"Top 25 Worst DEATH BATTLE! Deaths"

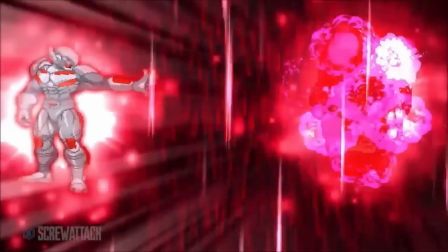But this is pretty much the closest you can get to the death of a program, and it's honestly way scarier in my opinion.
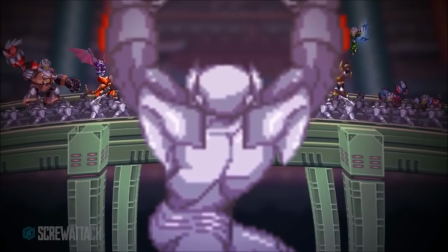Usually anything would be better than nothing, but since this is only number three, it's clear the show found a way to divide by zero. Not only is number two one such mistake, it's also a mistake of mine as well. So allow me to rectify something that should have been fixed a long time ago.
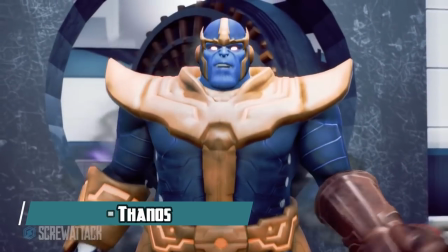But Nate, you gave this one a 10 out of 10. How could you be so hypocritical? Okay, look, I don't know what I was smoking when I made that season 5 video.
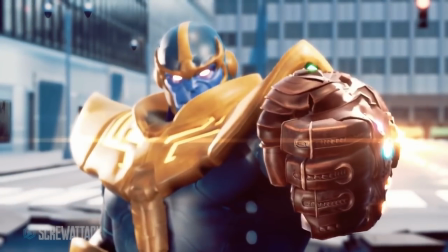I definitely blinded myself to the quality of this episode simply because it looked cool.
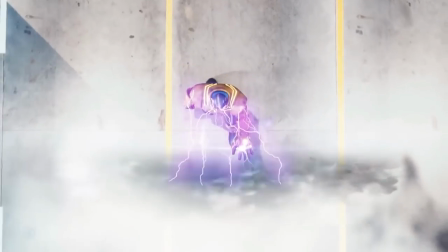And unfortunately, I had a nasty habit of confusing spectacle for substance back then.
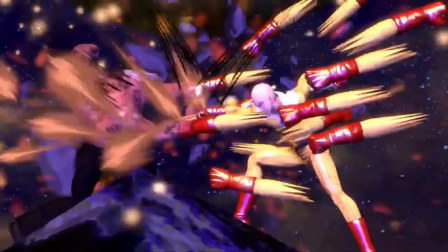Well, now that we've gotten more finales with both of those qualities, it's stripped this fight of any goodwill I had before for it.
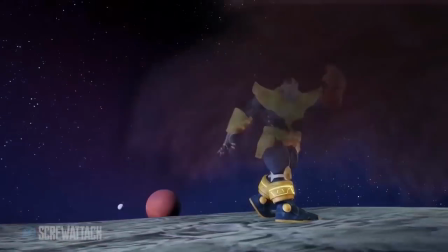It's not good. It's quite bad, even. In fact, I'd go as far as to say the death is the worst in the series from a quality standpoint.
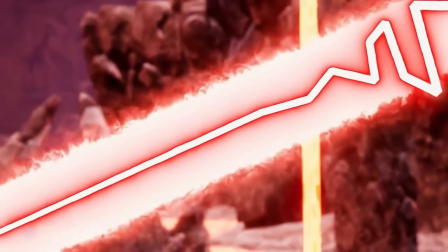You trapped Thanos in a dimension, where he's supposed to die an infinite number of times.
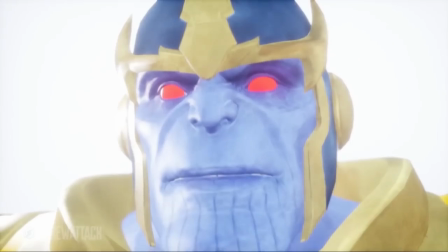The possibilities are literally limitless. And what do they show us? Deadpool, again.
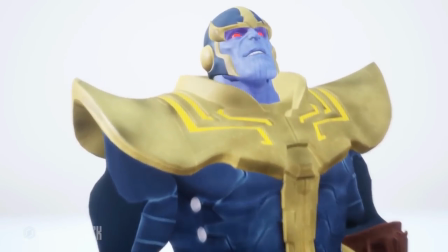Shooting Thanos with a gun that doesn't even leave a visible wound on him.
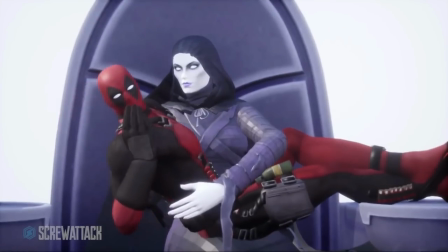All the potential in the world, and it is squandered for a cheap bottom-of-the-barrel punchline that takes place in a background-less area.
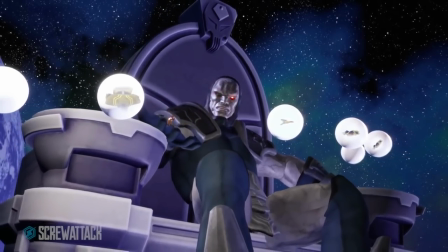Our season finale, everyone! Not even Darkseid can save this moment, because he keeps getting overshadowed by Deadpool's shenanigans.
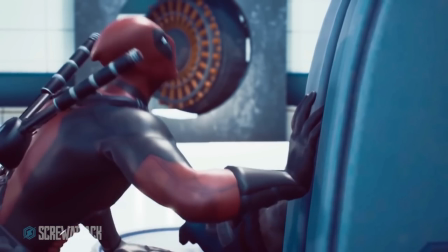Thank God this show put you on a leash. Man, can we please not talk about this episode?
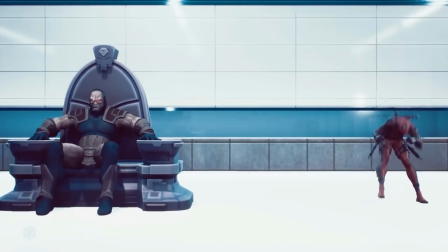Looking back on it just gives me so much second-hand embarrassment. Oh wow, wait, I had no idea.
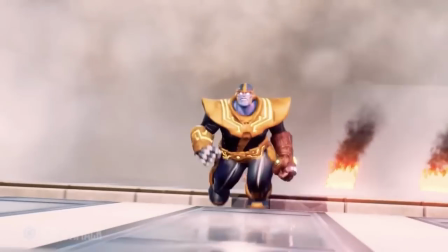I mean, I could have done so much more to show that plum-headed Simpsons knockoff what for? Grenades, rocket launchers, I've got a titan-sized bear trap with his literal name on it!
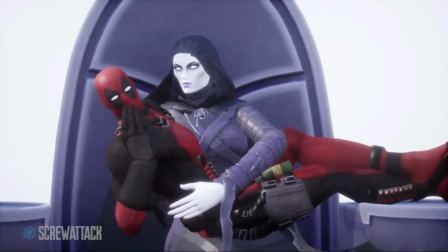Ah, yeah, there it is. If there's anything slightly positive about the death, it'd be this shot of Wade whipping out his piece and Curtis Arnott's delivery.
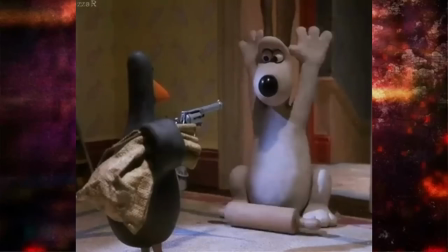And that's mostly just because I'm a sucker for memes that involve characters pulling out a gun. But even then, those jokes only work for characters we don't associate with guns.
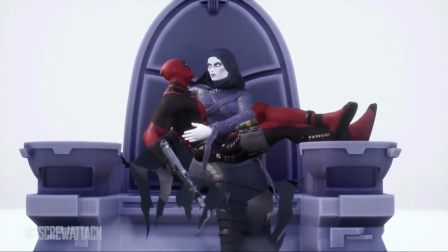So, it's not nearly as funny here in comparison. How did I defend this crap?
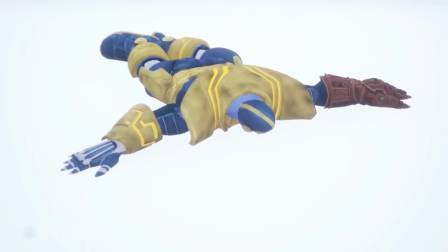There's only one thing that keeps it from being at the bottom of the barrel. But before we get to that, it's time to look at which entries got spared from a first-class ass-kicking. So they'll have to settle for economy ass-kicking. Lightning round time. Far too abrupt and does nothing to help this episode's painful mediocrity.
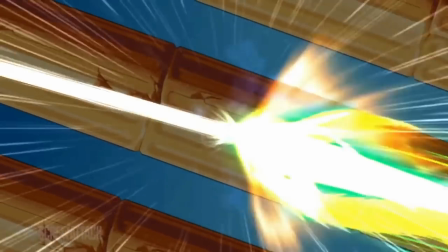The single laser is so pitiful. No pun intended. There had to have been a better way to cap off the solid build-up.
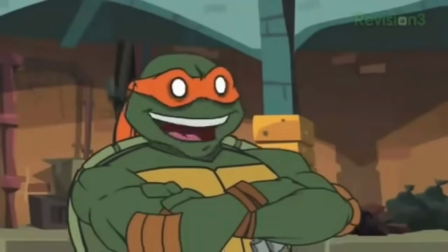It's no secret how much this episode disrespects Mikey. And the death does little to assuage that.
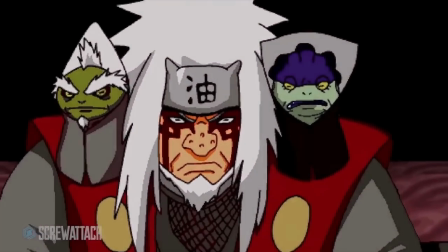It's a really cool idea and concept, but the execution is so confused. What was stopping Jiraiya from just moving out of the way?
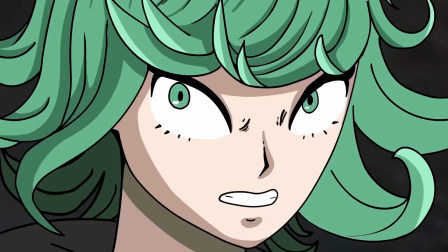The meteor was a neat surprise and had decent foreshadowing, but it feels a bit too mellow overall and lacking in impact.
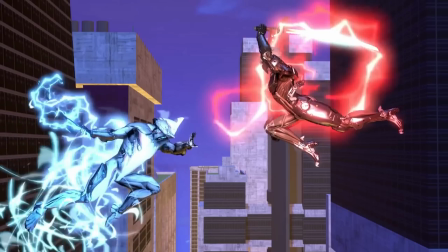Even without comparing Raiden's last fight, this sword duel explosion should not feel as weak as it does.
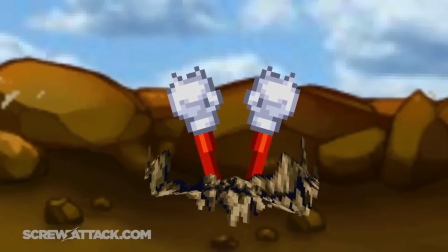Also, the final bit with the foundry felt out of place. Tries its best to be a fake-out death, but fails when Knuckles was clearly shown being reduced to red mist beforehand.
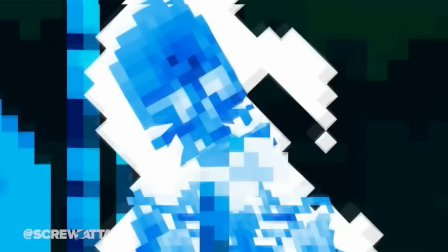Too sudden and out of nowhere, spooky scary skeletons. The build-up is brutal and intense, but I can't take the kill seriously with how it compares to the game version visually.
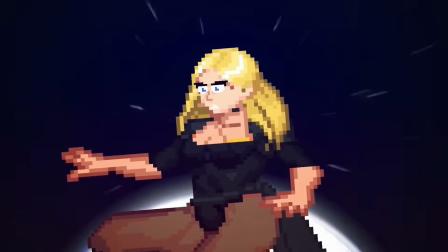Oh, I'm still reeling over how dumb this is. You use two characters that scream their opponents to death and opt for the tamest possible closer.
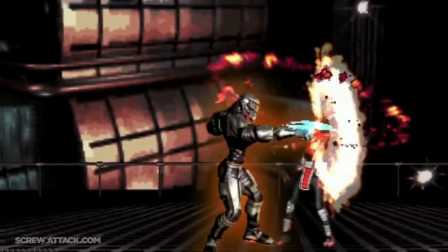What is your malfunction? Never mind, clearly the malfunction lies here. How do you make an ultra combo boring?
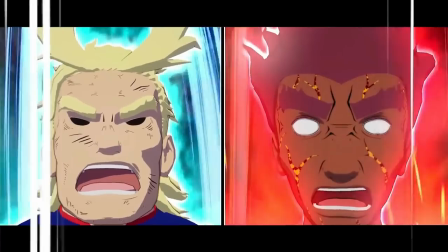I hate mentioning this one because the visuals are amazing and the music is godlike, but then it ends with a pretty weak kick and just fizzles out.
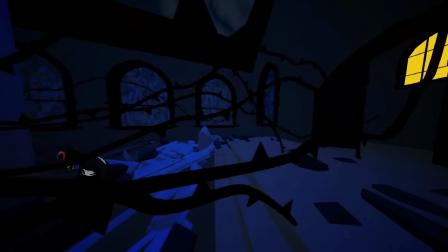Sad it couldn't live up to its own hype. He's just standing there, stupidly.
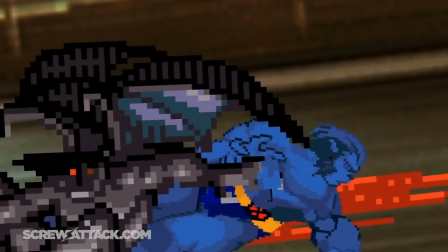Not bad in a vacuum. Horrendous when you know who the characters are. Just barely missed the top 25.
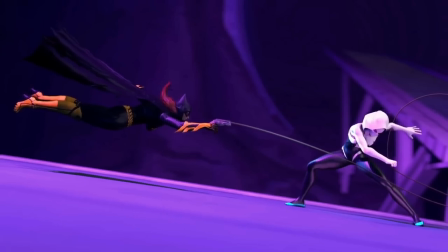Okay, I'm feeling it. The buildup's cool, the stakes are high, and it's gone.
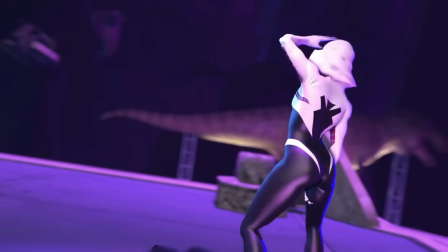It's gone. It's absolutely gone. It's ruined. Unsalvageable. Kill it with fire, please.
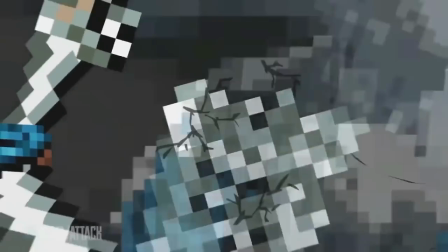For the love of God, please just let one Mortal Kombat character get a good kill on this show.
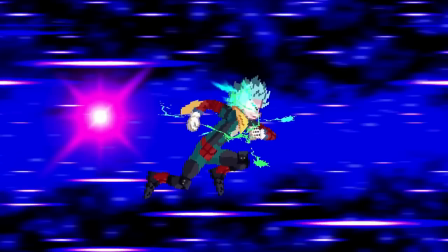Just one! Despite how pretty it is, the visuals do a poor job conveying how the final clash actually played out.
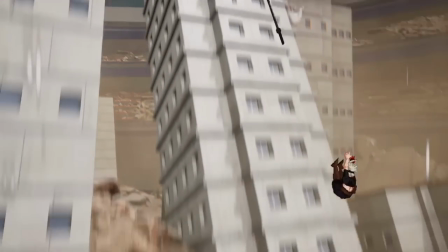At first, it seems like they were both dunked to the ground, but then Asta falls relatively gently afterwards and we see Deku hovering in place.